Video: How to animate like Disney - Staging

Hello Bubblegummies and welcome to another Tips and Tricks. In the last few episodes we've been covering the 12 principles of animation. If you've missed any then just take time to click the card above and catch up on the previous episodes. Today's episode is all about staging. Staging is about drawing the audience's attention to where you want them to look on the screen.
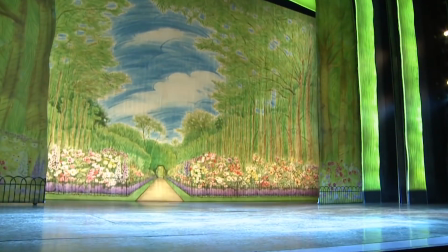0:26 Unlike film and TV, theatre has only one viewing angle for the audience, and that is the stage. Cutting to a close-up to show the audience something important just isn't possible.
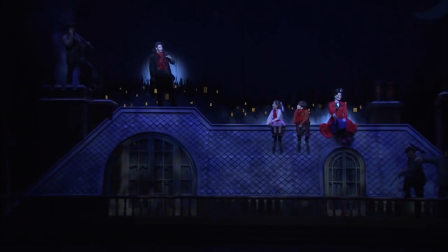0:36 Other techniques have to be used to draw the audience's attention to certain parts of the stage,
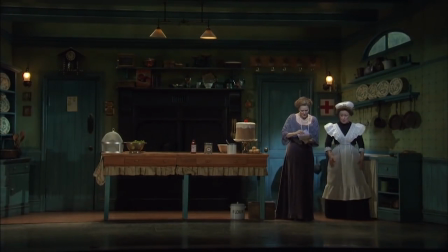0:41 so that they don't miss any of the vital bits of the action or the overall story. Thus why it's called staging.
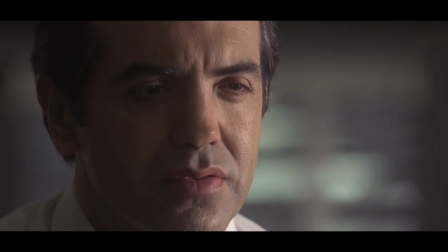0:49 But this doesn't just have to be limited to theatre. Although in film and TV the director does have the luxury of cutting to whatever angle they like to keep the audience informed,
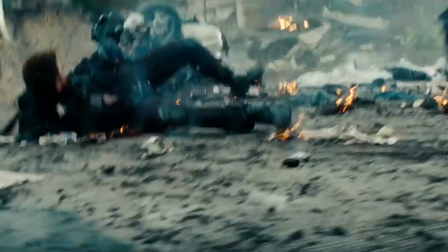0:57 this isn't always desirable as the audience can become quite confused and disorientated to what's happening and where people are in relation to each other as the action unfolds.
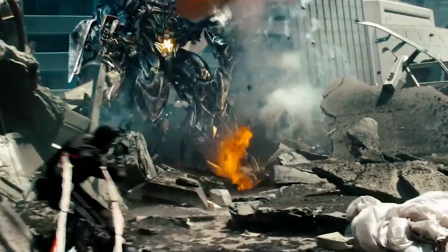1:06 Just watch any Michael Bay film to see what I mean.
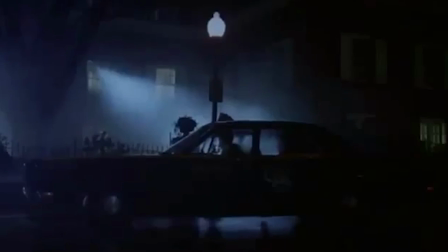1:09 The director can also create some truly artistic looks using the palettes and techniques available when staging a shot. This not only draws the audience's eye, but it also really helps to set the mood and feeling of the place and the characters within it. So although this is part of the 12 principles of animation, it most definitely isn't just an animation technique. It's a story technique for all visual styles, from fine art to motion pictures. As you can imagine, it's a huge topic and there's many books covering all aspects of it. We're not going to be going into depth as we'd be here for a very long time. So instead, I'll be briefly going over the different tools that you can use to help draw your audience to where you want them to look. One of the most common rules of staging is the rule of thirds.
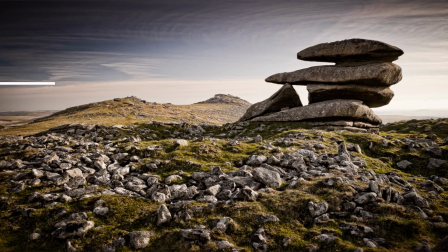1:57 If we take an image and then imagine 4 lines splitting across the screen so it's divided into thirds, creating 9 boxes.
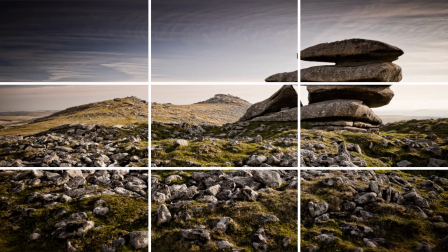2:04 In theory, by placing your subject of interest on or near one of those intersecting lines,
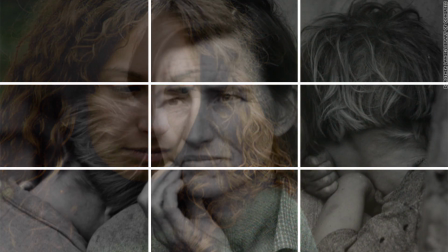2:09 or even in the centre, while the rest of the image has all of the sort of less important information in it, the audience will tend to focus on that subject. So I have a theory behind all of this, and that is, as humans, when talking to someone, we scan their face constantly without even realising it, usually in a triangle pattern from left to right eye, and then down to the mouth and back again, so kind of like that. So it would make sense that we apply the same technique when we view most things. Of course, that is just my theory. But the rule of thirds does work, and if you want a little bit of homework, have a look at some of your favourite pictures and see what area the subject falls into. Using this rule also helps us to understand another rule of filmmaking, which is called crossing the line.
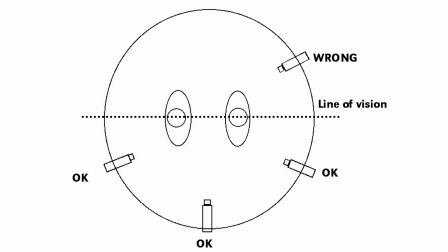2:53 Crossing the line refers to an imaginary line that the camera can't cross if it's to avoid confusion to who's where in a scene. Let's take 2 people talking to each other. I don't have any actors, so these 2 action figures will have to do.
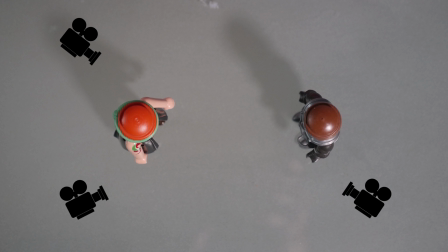3:07 If I just filmed them from whatever angle I wanted, when viewed on screen this could become really confusing.
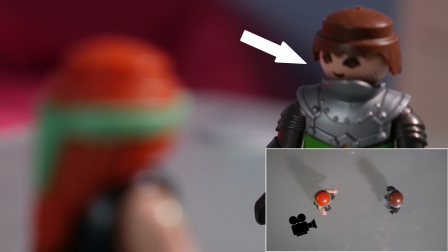3:14 For example, if I took this character and filmed him here, and then I filmed the other character from this angle,
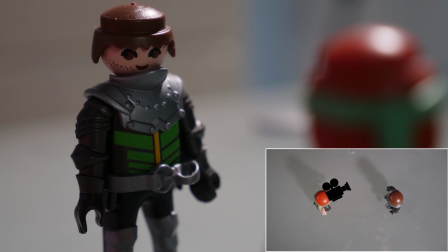3:21 but then I decided to film the first character back from this angle, it would get really confusing to which side of the room they were on,
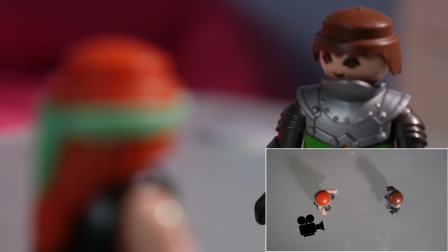3:29 and in some circumstances the first character would actually look like he was facing himself.
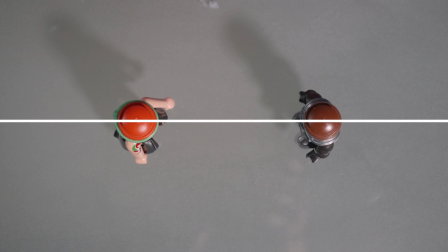3:34 This is where placing an imaginary line into the scene really helps. We can then add a rule that the camera can't cross that line.
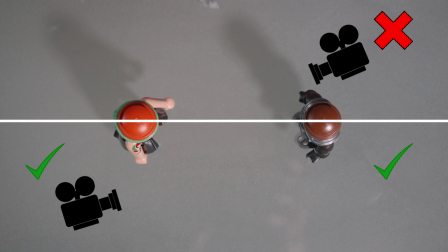3:41 It has to film from one side or the other. I think an easier way to imagine this is there's a third person, which is the camera, watching the other 2 people talk, and they can't walk between them.
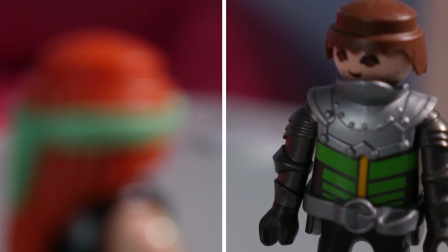3:54 By sticking to the line rule, we can keep one character's screen left and one character's screen right. The audience always knows where to look. Those 2 rules are probably the most fundamental rules in staging and help to focus the eye.
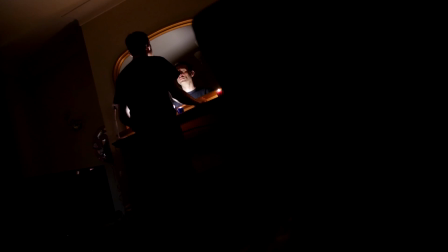4:09 But there are many more. We can use light and dark to help draw the eye to where we want.
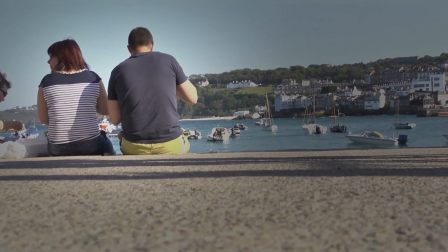4:15 Vignetting is one of the most easiest and probably overused version of this.
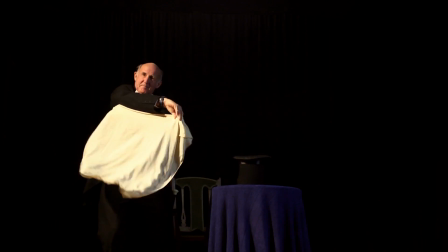4:19 Or a spotlight on a stage being one of the most dramatic. But even subtle use can really help draw the eye, for example in this picture.
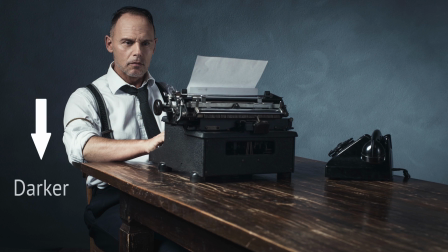But it doesn't just have to be black and white. Colour contrast can also be used. The most dramatic, and again probably the most overused, is the black and white image with just one part in colour.
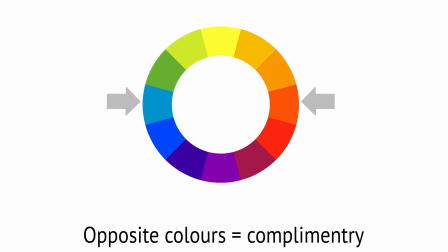4:45 But by using a colour wheel as a guide, you can find complementary colours to really help draw the eye, like this.
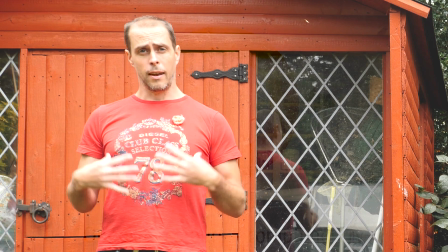4:52 So in this example you can see I'm wearing a red top. Now if we just concentrate on the red top compared to the orange background, doesn't
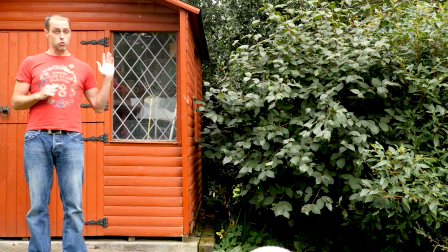4:59 go too well because they're not complementary colours, whereas green compared to red is quite complementary.
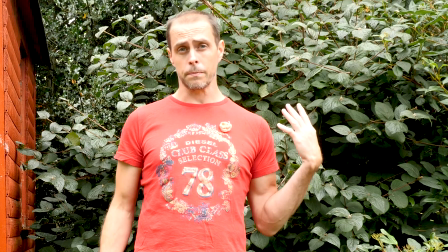5:05 So now you can see that my top stands out quite a lot against the background. Shapes and lines in an image can lead the audience's eye to where you want them to look. A simple version of this would be railway tracks going into the distance.
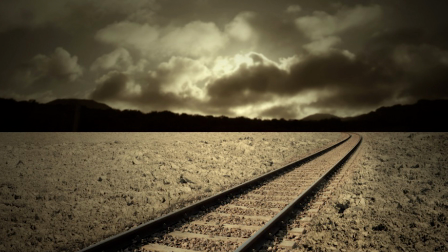5:18 By having the tracks in the most prominent part of the image, the eye will lock onto them and then naturally follow to where they lead.
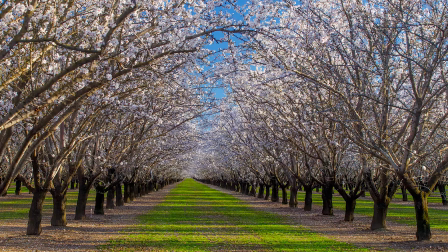5:25 But it could be anything from a row of trees to a flock of birds.
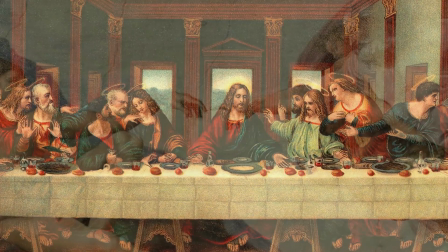5:29 Classic artists were masters of this and would use lines and gestures to move the eye across a whole painting to tell a story.
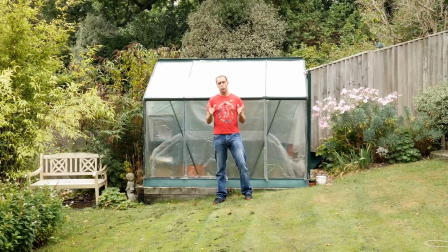5:37 Movement, or lack of it, is another good way to draw the audience to what you want them to look at.
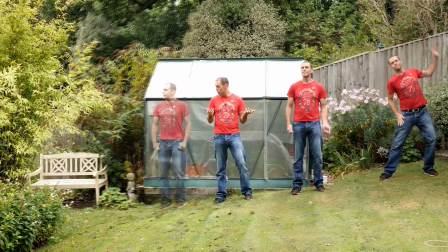5:42 So for example, if we had 5 people and they're all moving at the same time,
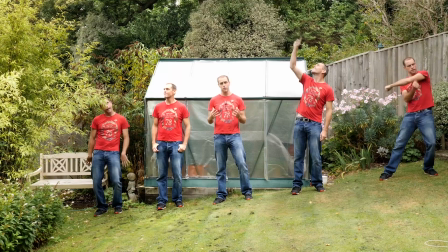5:47 but you've got one person talking and the director wants the audience to look at just that one person, if they're all moving, it's going to be really hard for the audience to know who they should be looking at.
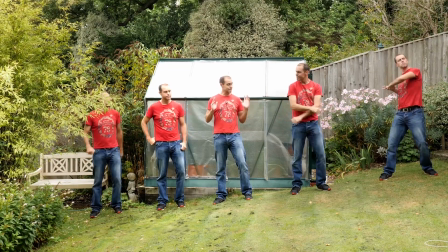5:56 But if we then make sure that everyone else is standing still and looking at the main person,
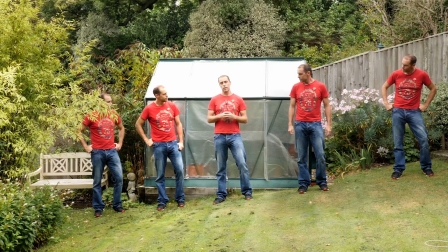6:02 then the audience will be naturally drawn to that person that's talking. This can also work in a vice versa manner. So if the main person or object is very still, but everything around them is moving, again the audience will be drawn to that still subject matter.
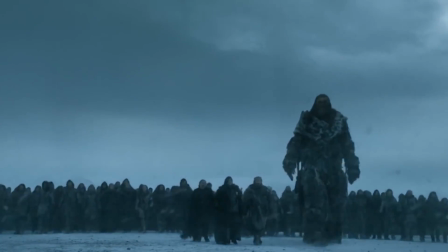6:19 Size can also play an important role in drawing the attention of the audience. It can also tell us a lot about the importance of a character or place.
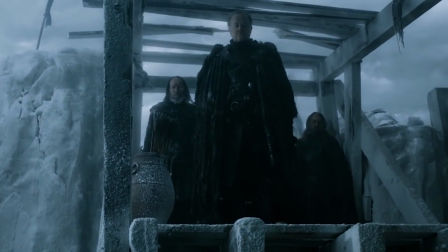6:26 And again, by making the size of the object or the character the opposite to everything around them, we are automatically drawn to them. We can also use camera techniques, one of which is called depth of field. I won't go into technical details, but basically the size of the aperture on the camera,
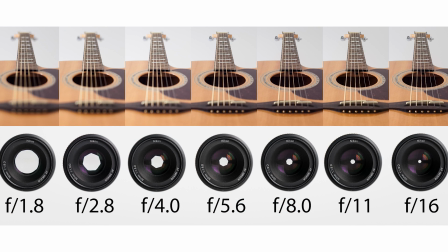6:41 along with other factors like zoom, can determine how blurred or sharp the subject is to the background.
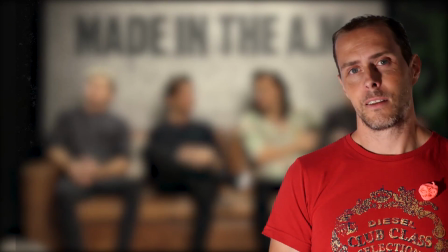6:48 By blowing out all of the unimportant parts of the image, the audience is then forced to look at the only remaining in focus subject.
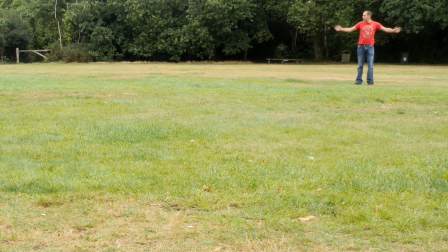6:57 Hey.
Another technique is to use lots of space. Or very little. So there you go. As I said, it's a huge subject and I've really only just scraped the surface. If you'd like to learn more, I've added some links to some great resources down below. I hope you enjoyed this quick tips and tricks video, and remember, if you liked it, give it a thumbs up and subscribe for more tips and tricks. Until next time, bye for now.